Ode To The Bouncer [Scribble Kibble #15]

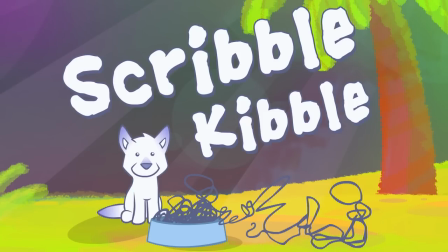0s
Hey, it's Scribble Kibble, the show where I eat dog food in front of a live audience. I mean, talk about animation. Those two things are pretty much the same, right? Animation, dog food? Oh, I got them confused, okay.
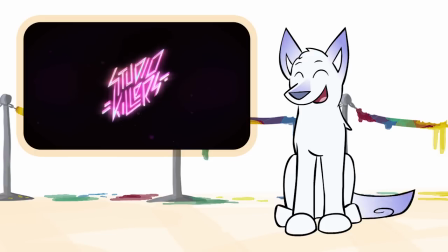11s
Right now, I'm obsessed with Studio Killers animated music videos,
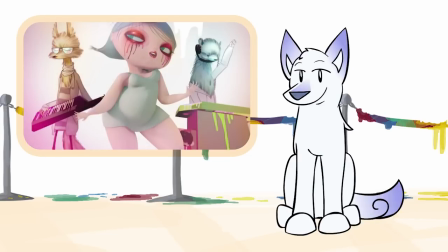16s
so this week's video is Ode to the Bouncer, a mix of 2D and 3D animation. Note that this video is very… suggestive, so if suggestive things scare you, maybe come Come back next week. The song is, after all, about getting physical with the bouncer. Gotta love that double entendre. Either I'll beat you up or I'll be your lover. And the animation does a fantastic job of playing out for both meanings.
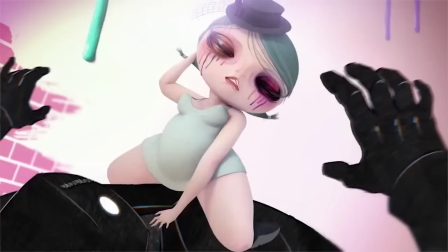48s
Sexy dancing vs. flexing muscles. Riding the bouncer vs. strangling him.
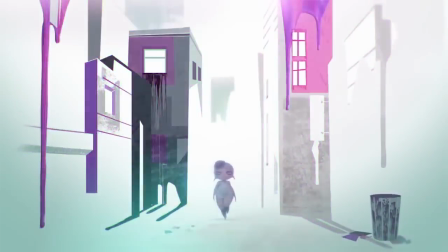53s
I'm especially a fan of everything dripping and melting, everything.
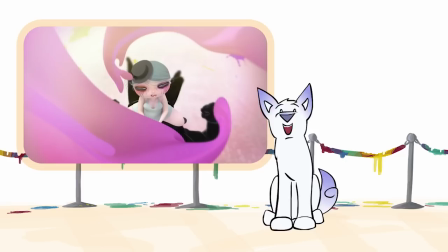59s
It really makes the piece sensual, plus oh hey look, symbolism.
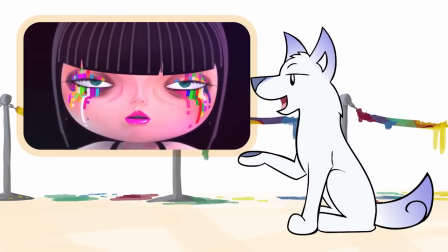66s
The runny makeup is the female character Cherry's trademark.
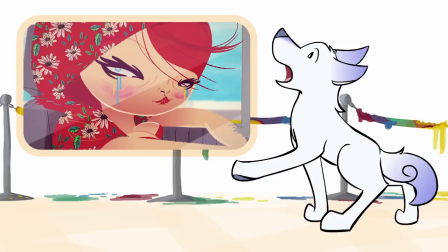69s
Overall, her design is so imperfect compared to the usual standards of beauty,
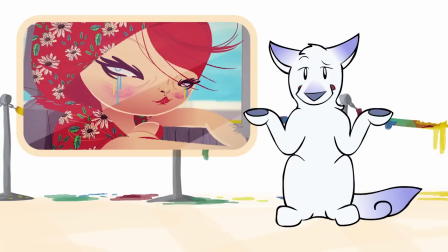75s
it's borderline ugly or beautiful ugly, the phrase goes.
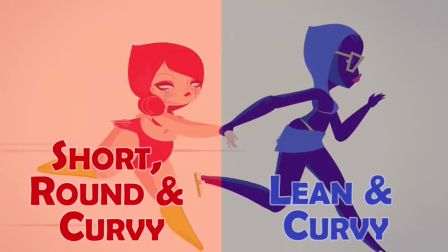79s
I can't help but be fascinated by Cherry and her quirky body type, her fashion and color choices.
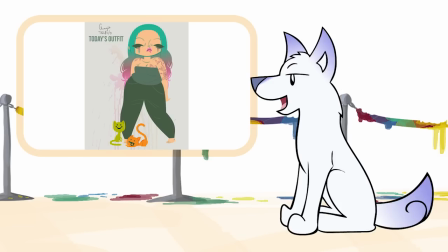85s
Whoever writes her character must know something about fashion, because her outfits are always right up on the edge, like the clothes you'll see if you Google runway fashion.
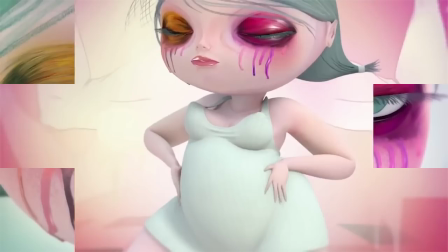94s
I mean, look at this. Each eye with different colored eyeshadow, a mint green frock with black lace boots, and a widow's weeds hat?
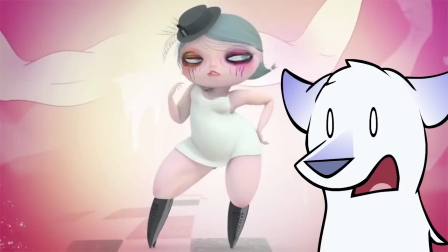102s
I would never wear this to a club. It's hideous! It's hideous and I can't look away.
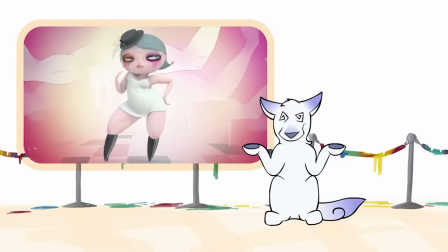108s
Is it ugly or sexy? I can't tell anymore. I'm so confused. Just look at the skin that's applied to this 3D model.
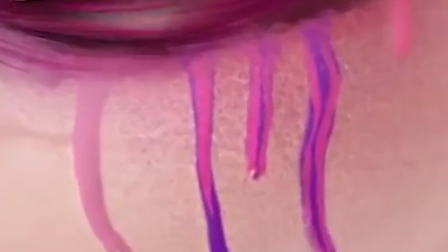116s
The freckled blemishes around the eyes, the lines that define the nose, mouth, and eyes,
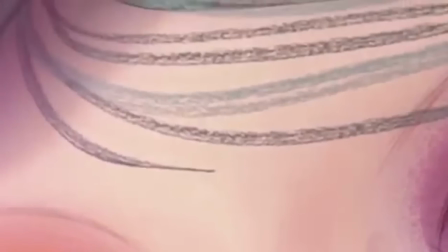122s
the texture that makes the bangs look like a 2D paint stroke, and the pupils that look like 2D cell shading,
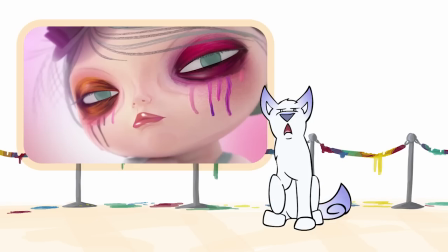128s
and the shiny lipstick. It's so good. I'm bored of seeing plastic-skinned 3D models with just flat colors and no texture to them.
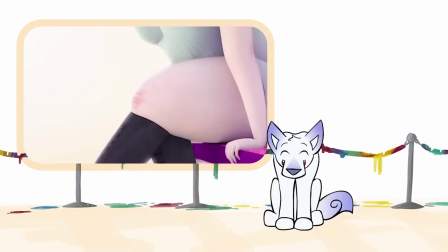136s
Look, Cherry even has knee blemishes! Knee blemishes, people! Knee blemishes! So yes, great character design and 3D rigging. Five stars, A plus, a million marshmallows, 17 bowls of scribbles. The studio killers attribute all of their art to their fictional character Cherry, so So, we really don't know who the animator for their videos is, or if there are several animators or what. Do I believe that there's only one artist? Sure, I'll buy it. I can see all of these art styles being made by one skilled person. It certainly takes them long enough to make a music video that a single magical mystery animator could be the case. Studio Killers animations always mix animation types and techniques together.
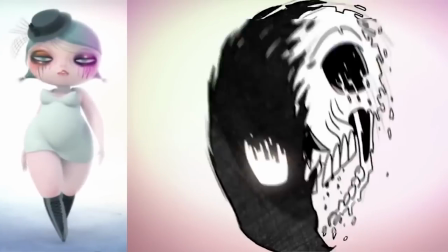180s
In Ode to the Bouncer there's the 3D element, a traditional frame-by-frame 2D element in bouncer in these disembodied dancing body parts,
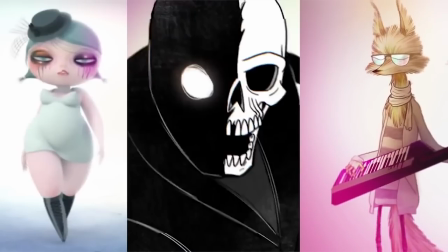188s
and a puppet 2D element in Goldie Fox and Dynamink, the animal characters here.
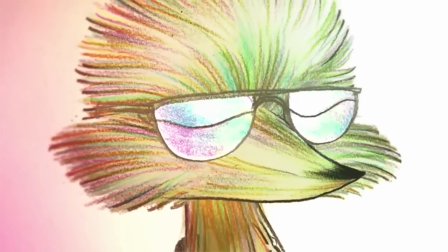193s
Which, by the way, I love these puppets, they're so cool! It looks like the character pieces were drawn on paper, cut out, pinned together, and then animated.
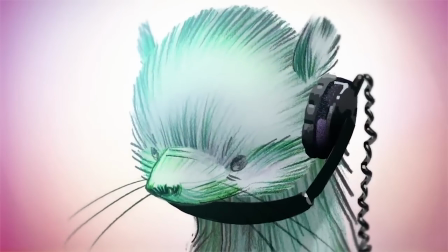201s
Obviously that's not how it was done, but it still looks like pencil on paper. The characters are drawn in a raster program like Psy or Photoshop and then animated in a video editing program. Something with a warp or puppet pin tool, which is what lets you pull a still image like these ears to make them bounce.
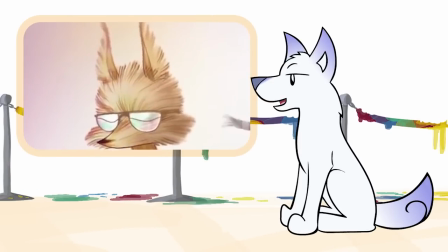217s
The ears are not redrawn, just distorted. After Effects can do this pretty easily. I am really curious about how they made Cherry and the bouncer interact without the two styles getting mixed together. What I would expect to see is fuzziness or flickering around Cherry because of the animator erasing the traditional drawing around her on every frame.
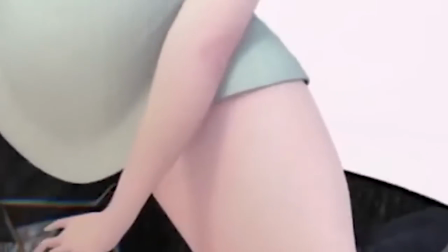237s
Instead, it's perfectly smooth. So I've got two theories about how these mixed shots are put together. One, that the 2D animated bouncer is actually 3D. You can make a 3D animation look 2D.